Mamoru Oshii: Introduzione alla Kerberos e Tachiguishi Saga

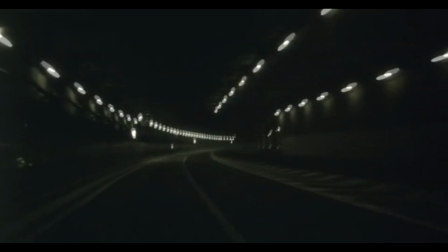8:10 L'idea di fare una parodia di un Super Sentai è stata invece accantonata a favore di una pastiche del genere noir
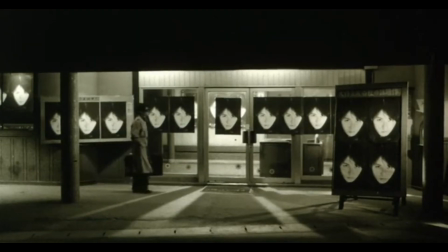8:17 utilizzata per rappresentare l'ostilità di una città in cui domina la disillusione politica.
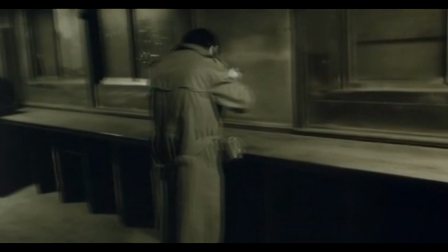8:22 Koichi, tornato per ribaltare gli eventi di 3 anni prima,
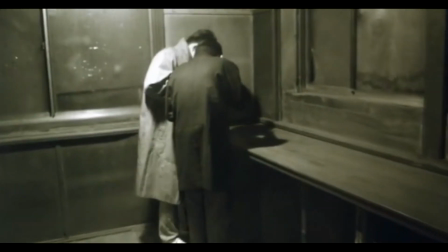8:25 si ritrova contro non solo la legge ma anche un sentimento generale di resa nei confronti dello stato delle cose.
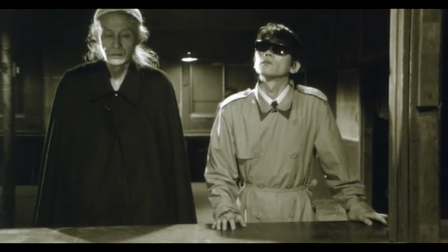8:32 Non è rimasto più nessuno a voler combattere la battaglia che era tornata appositamente per guidare.
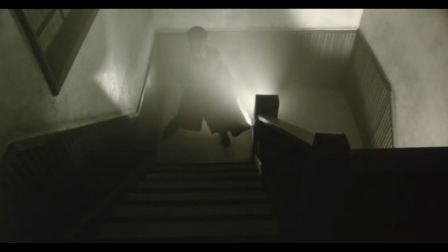8:38 Con l'andare avanti del film, le vicende si fanno però sempre più surreali e frammentate,
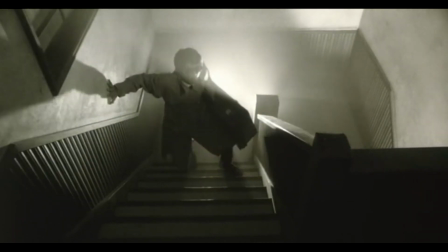8:44 alternando serio e faceto in modo continuo e improvviso.
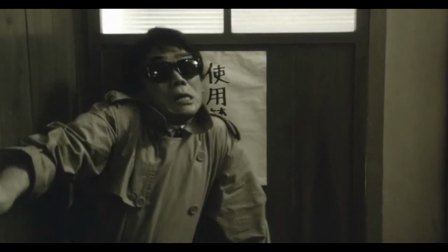8:48 Koichi, impermeabile occhiali da sole, viene introdotto come l'eroe invincibile tornato a casa per raddrizzare i torti,
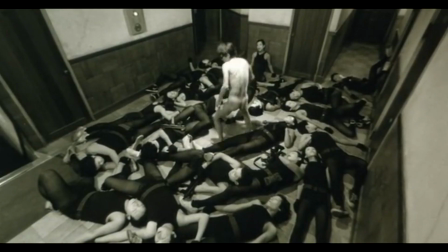8:54 ma questa sua invincibilità viene prima gonfiata al paradosso e poi messa in ridicolo, mentre viene sballottato da una parte all'altra, sottomesso in interrogatori assurdi e continuamente tradito da chi si professava suo amico.
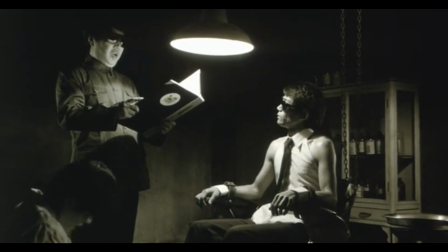9:07 E così tutto il film si trasforma in una distruzione, pezzo per pezzo, della figura del suo protagonista e di ciò che vorrebbe rappresentare.
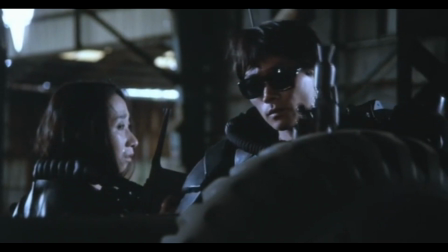9:15 Koichi, in quanto ex Kerberos, sente di incarnare un ideale di giustizia e di fedeltà per cui vale la pena di combattere.
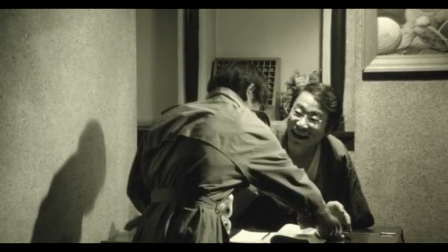9:22 A contrapporsi a lui c'è la figura del gatto, la cui immagine appare ovunque e il cui verso accompagna l'arrivo delle persone che gli danno la caccia.
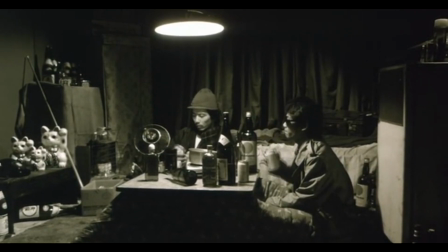9:30 Il gatto rappresenta invece l'individualismo e il rapporto di convenienza instaurato con il potere.
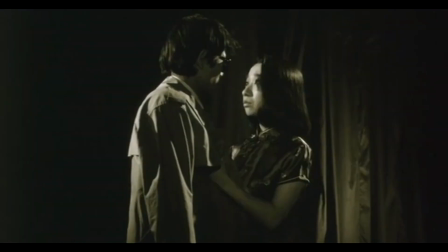9:36 Ma la realtà dei fatti è che Koichi ha un'idea di sé e dei suoi ideali che non ha riscontro con la realtà.
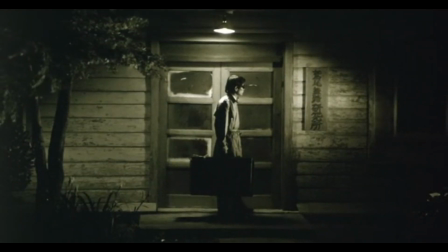9:42 Un'illusione in cui la differenza tra bene e male è netta e che lui e i suoi compagni si erano costruiti per giustificare le loro azioni.
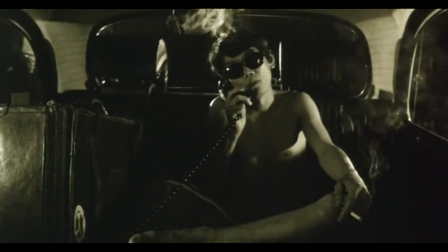9:48 La missione che Koichi si propone è quindi il gesto disperato di una persona incapace di
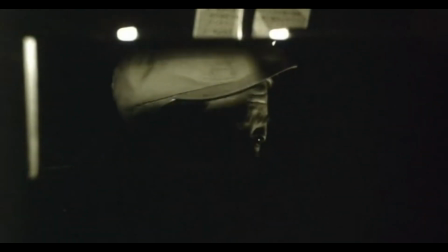9:53 risvegliarsi da un sogno che si è cucito addosso per non affrontare la realtà.
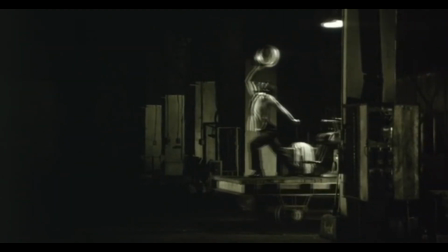9:57 In netta controtendenza con lo stile che svilupperà nella sua carriera da regista d'animazione, Oshii gira The Red Spectacles dando libero sfogo alla sua vena comica.
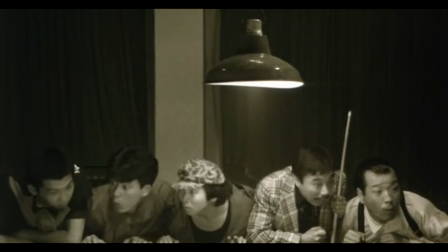10:06 Il film è una tragedia raccontata attraverso il buffo e il farsesco e con una comicità fisica e visiva assurda.
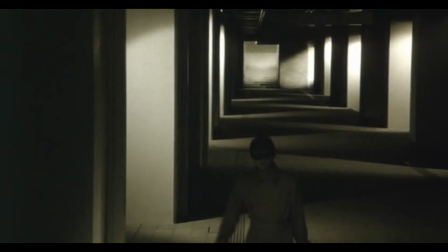10:13 La regia di Oshii compone immagini suggestive,
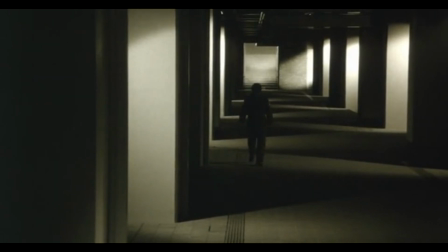10:16 giocando con luci e ombre e una scenografia spoglia ma estremamente funzionale nel ritrarre una Tokyo spettrale.
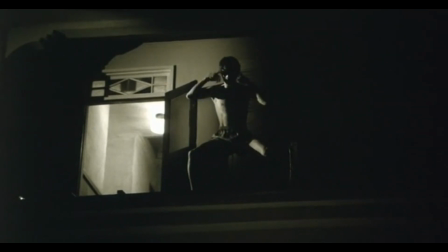10:22 Sono immagini che poi puntualmente scompone con momenti ridicoli, nonsense o puramente sperimentali.
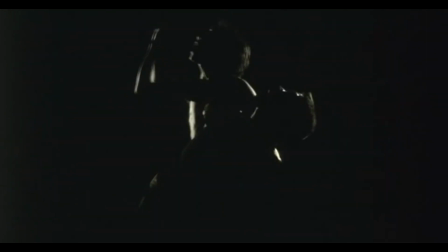10:29 È un film che non sta mai fermo e Shigeru Chiba, l'attore protagonista, dedica anima e corpo per stargli dietro,
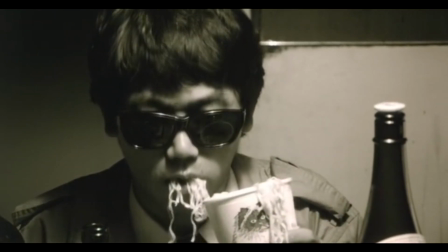10:35 alternando la compostezza dell'eroe hard-boiled a una recitazione più caricaturale che sembra imitare i personaggi degli anime che è solito doppiare.
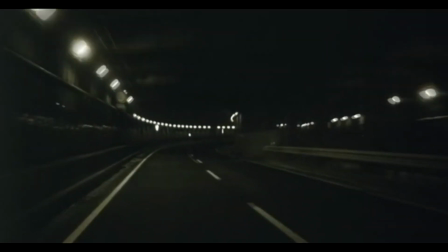10:43 Altro pezzo fondamentale del film è la colonna sonora di Kenji Kawai,
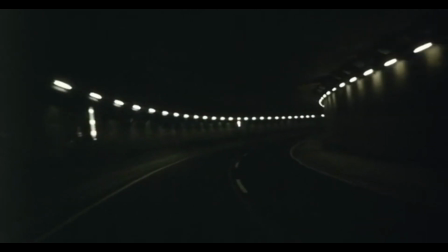10:47 storico collaboratore di Oshii che ha realizzato le musiche di quasi tutti i suoi film e che qui accompagna alla perfezione i cambiamenti continui di regista.
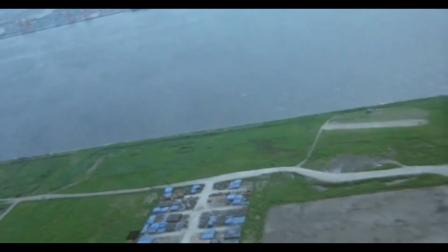10:55 Confeziona anche un team principale del film che rimane stampato nelle orecchie e sembra uscito direttamente da un vecchio poliziesco o un film di Yakuza.
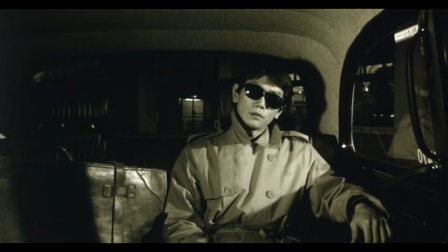11:03 The Red Spectacles è quindi un film che parte da un genere, quello del noir,
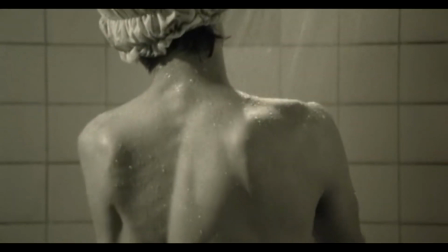11:08 che è solito glorificare in qualche modo il proprio eroe e lo contamina con la commedia e un surrealismo che ne smonta qualsiasi intento celebrativo. Uno dei temi più cari all'autore, il rapporto tra sogno e realtà,
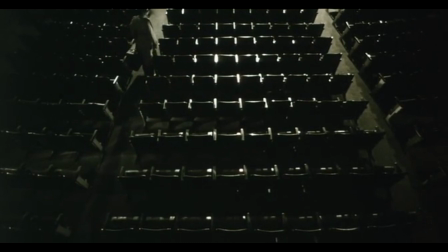11:19 si articola proprio in un contesto metanarrativo in cui il film, e il genere di cui fa la pastiche, è una finzione nella finzione,
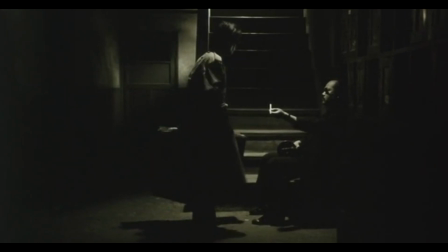11:27 un gioco di scatole cinesi in cui momenti di comicità no sense rappresentano le crepe che svelano l'inganno.
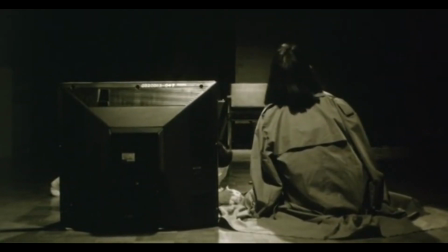11:33 The Red Spectacles è un film enigmatico e avant-garde con cui Oshii racconta il destino di chi affida la propria realizzazione a un'illusione che non esiste.
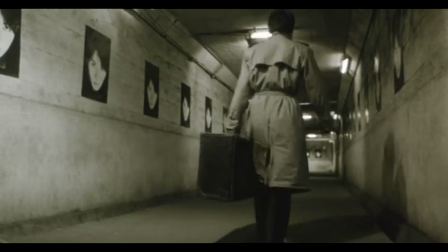11:42 Quello che rimane alla fine dell'unità Kerberos sono solo gli occhiali rossi,
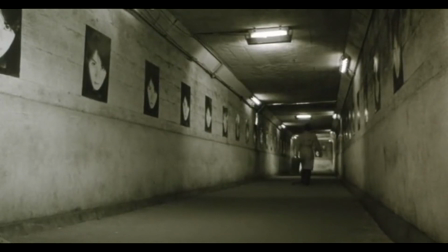11:46 i Red Spectacles del titolo, che evocano nella mente il casco della loro armatura.
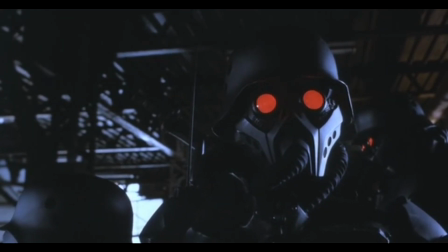11:52 Ma di quello che effettivamente rappresentava quell'armatura non è rimasto più niente,
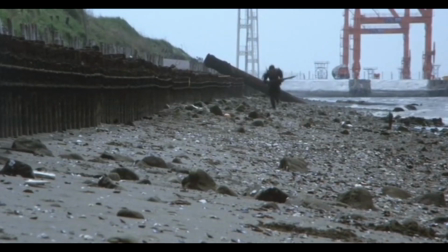11:56 e quegli occhiali non sono nient'altro che un simbolo svuotato di ogni significato.
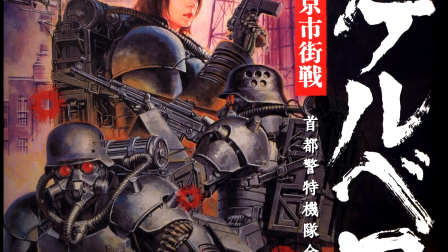12:05 Ai tempi, Mamoru Oshii non aveva realizzato The Red Spectacles con l'intenzione di farne una saga,
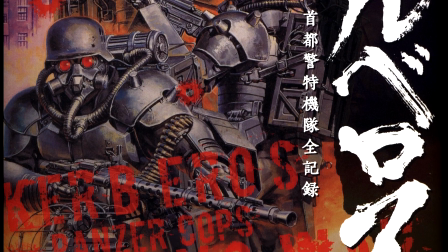12:10 e visti gli incassi, poco incoraggianti, era anche improbabile che lo diventasse.